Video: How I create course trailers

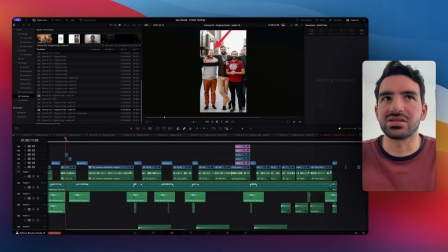(12:23)
There's maybe the element of the images here, but there,
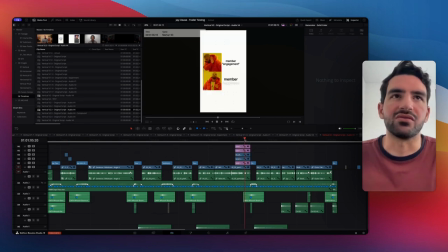(12:27)
and the element of like the reveal at the end here, but that's nowhere in version one.
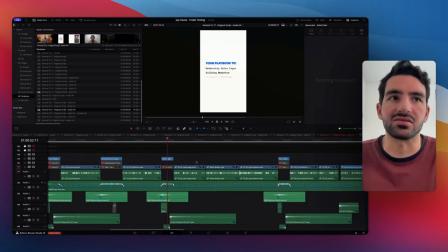(12:33)
If we go back even to version 1.17,
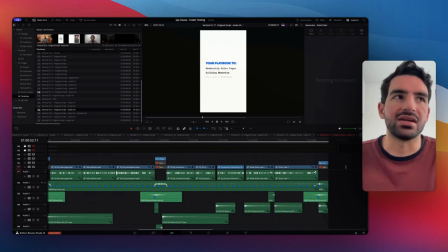(12:36)
there's none of that but I added it in in v2 when I realized we needed something
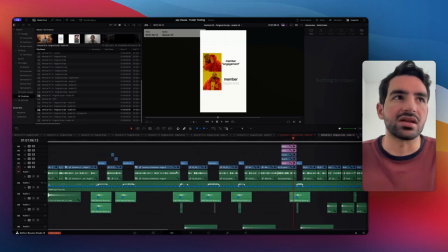(12:42)
more to keep the viewer engaged and so as we kept going I started adding
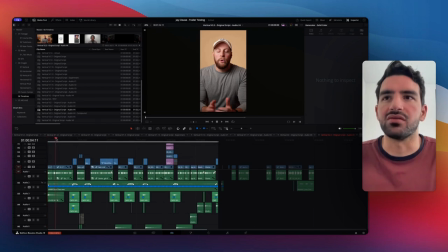(12:47)
in more and more to make sure the viewer was engaged and that we
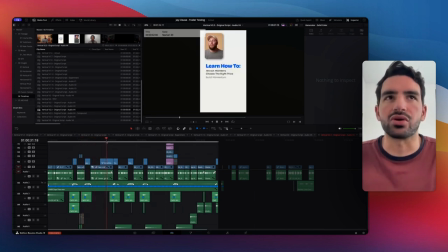(12:52)
had enough context for you to know who Jay was why this is important what you'll learn especially in the trailer so this came in after a while to make sure that we knew what was going to happen in the trailer or what was going to happen in the course and so the audience
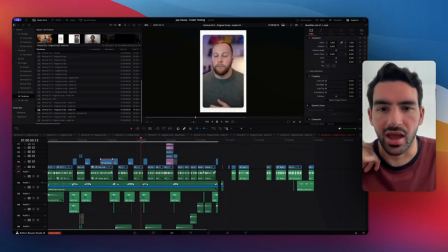(13:09)
knew you're going to learn these things and then we're going to jump into them at the trailer so that you start to get sound bites little tastes of what
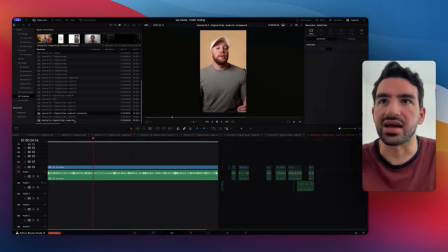(13:18)
you're going to learn and how people have benefited from it so as we got to the end here everything came together and i just
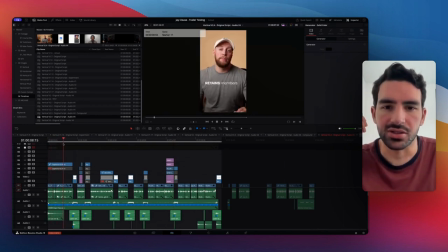(13:26)
added in captions to make sure that everything when
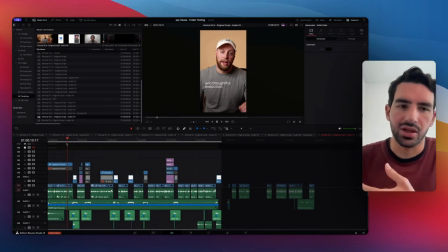(13:31)
you start it it helps hook in people so that there's some change in the beginning because there wasn't very much b-roll that we could add or anything like that so the captions served as that and when jay puts it on instagram or twitter
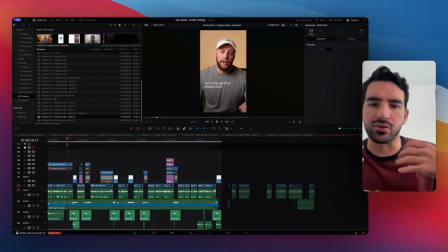(13:45)
or his website he was able to be able to have people read some of what's going on in the trailer without having to click play that
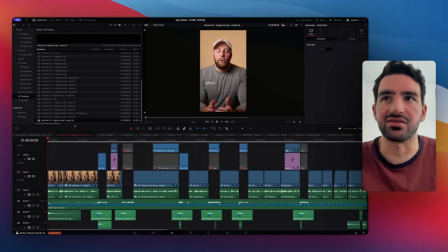(13:53)
way they can start the trailer start understanding what's going on without having to have any audio on for at least the first little bit so that's kind
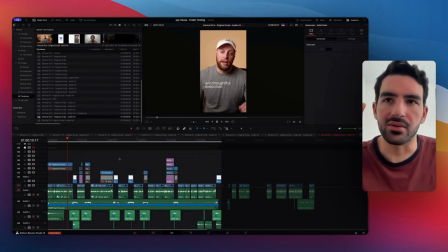(14:01)
of how this whole trailer came to be um most of it was done in vertical some of it was done in horizontal now if we look at the music really quick i had a bunch of different tracks that i was testing
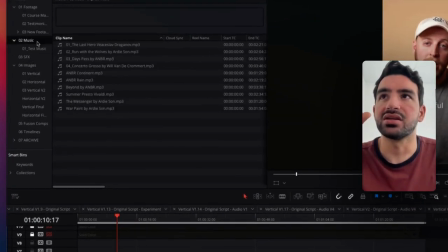(14:15)
on but I landed on this last track here because it was
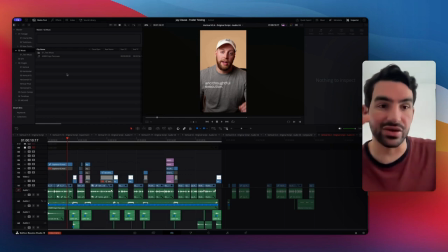(14:21)
such an impactful easy to use track that had a very nice end to it and so you go watch the chorus I can't play it here because I don't have the copyright to it but if you go watch the chorus you'll see what I mean the track really just carries a lot of
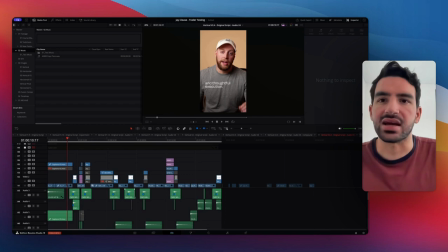(14:37)
the emotion and then the sound effects the sound bed just adds to
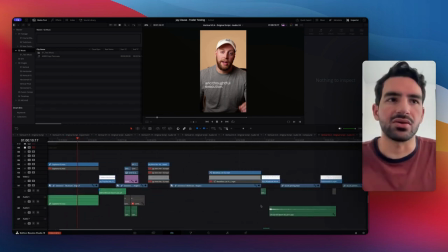(14:42)
it and you'll notice here you don't need a whole lot of sound effects to create
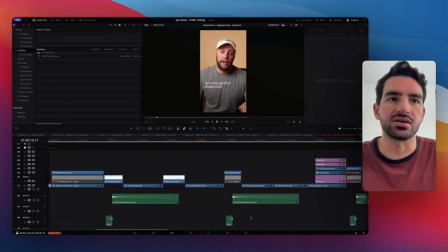(14:47)
something really impactful you just need some simple ones and you'll see at the same time is I added these suckbacks and booms when it landed
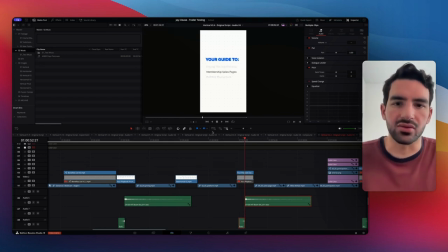(14:56)
on the actual thing so that you could feel that that decision that that rolling and that stop so that's what those sound effects did is it helped make it feel more impactful And so that's everything that I did
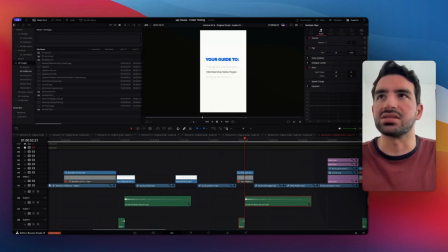(15:13)
to make sure that the trailer was as good as it could be for Jay
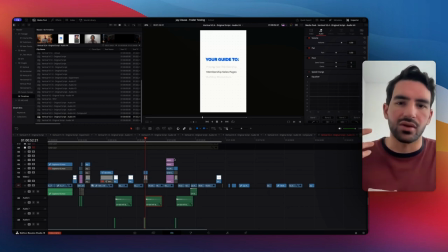(15:19)
and that the trailer was a super impactful, very well done piece that he would be happy to share with
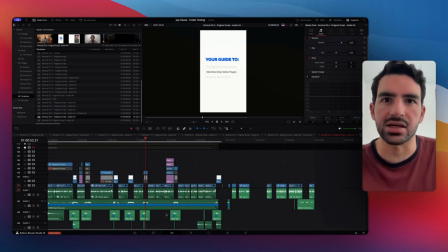(15:28)
his audience and share on his website to help drive more conversions for him. The result of this trailer was that he was able to convert one new customer, if not two, within the first 24 hours of publishing it, and now it just lives on his site as something that he can use consistently to drive more interest and more conversions for the course. So if you're interested in getting a course trailer for yourself, let me know down below, and I'd be happy to talk with you about whether making a course trailer and us working together is a good fit.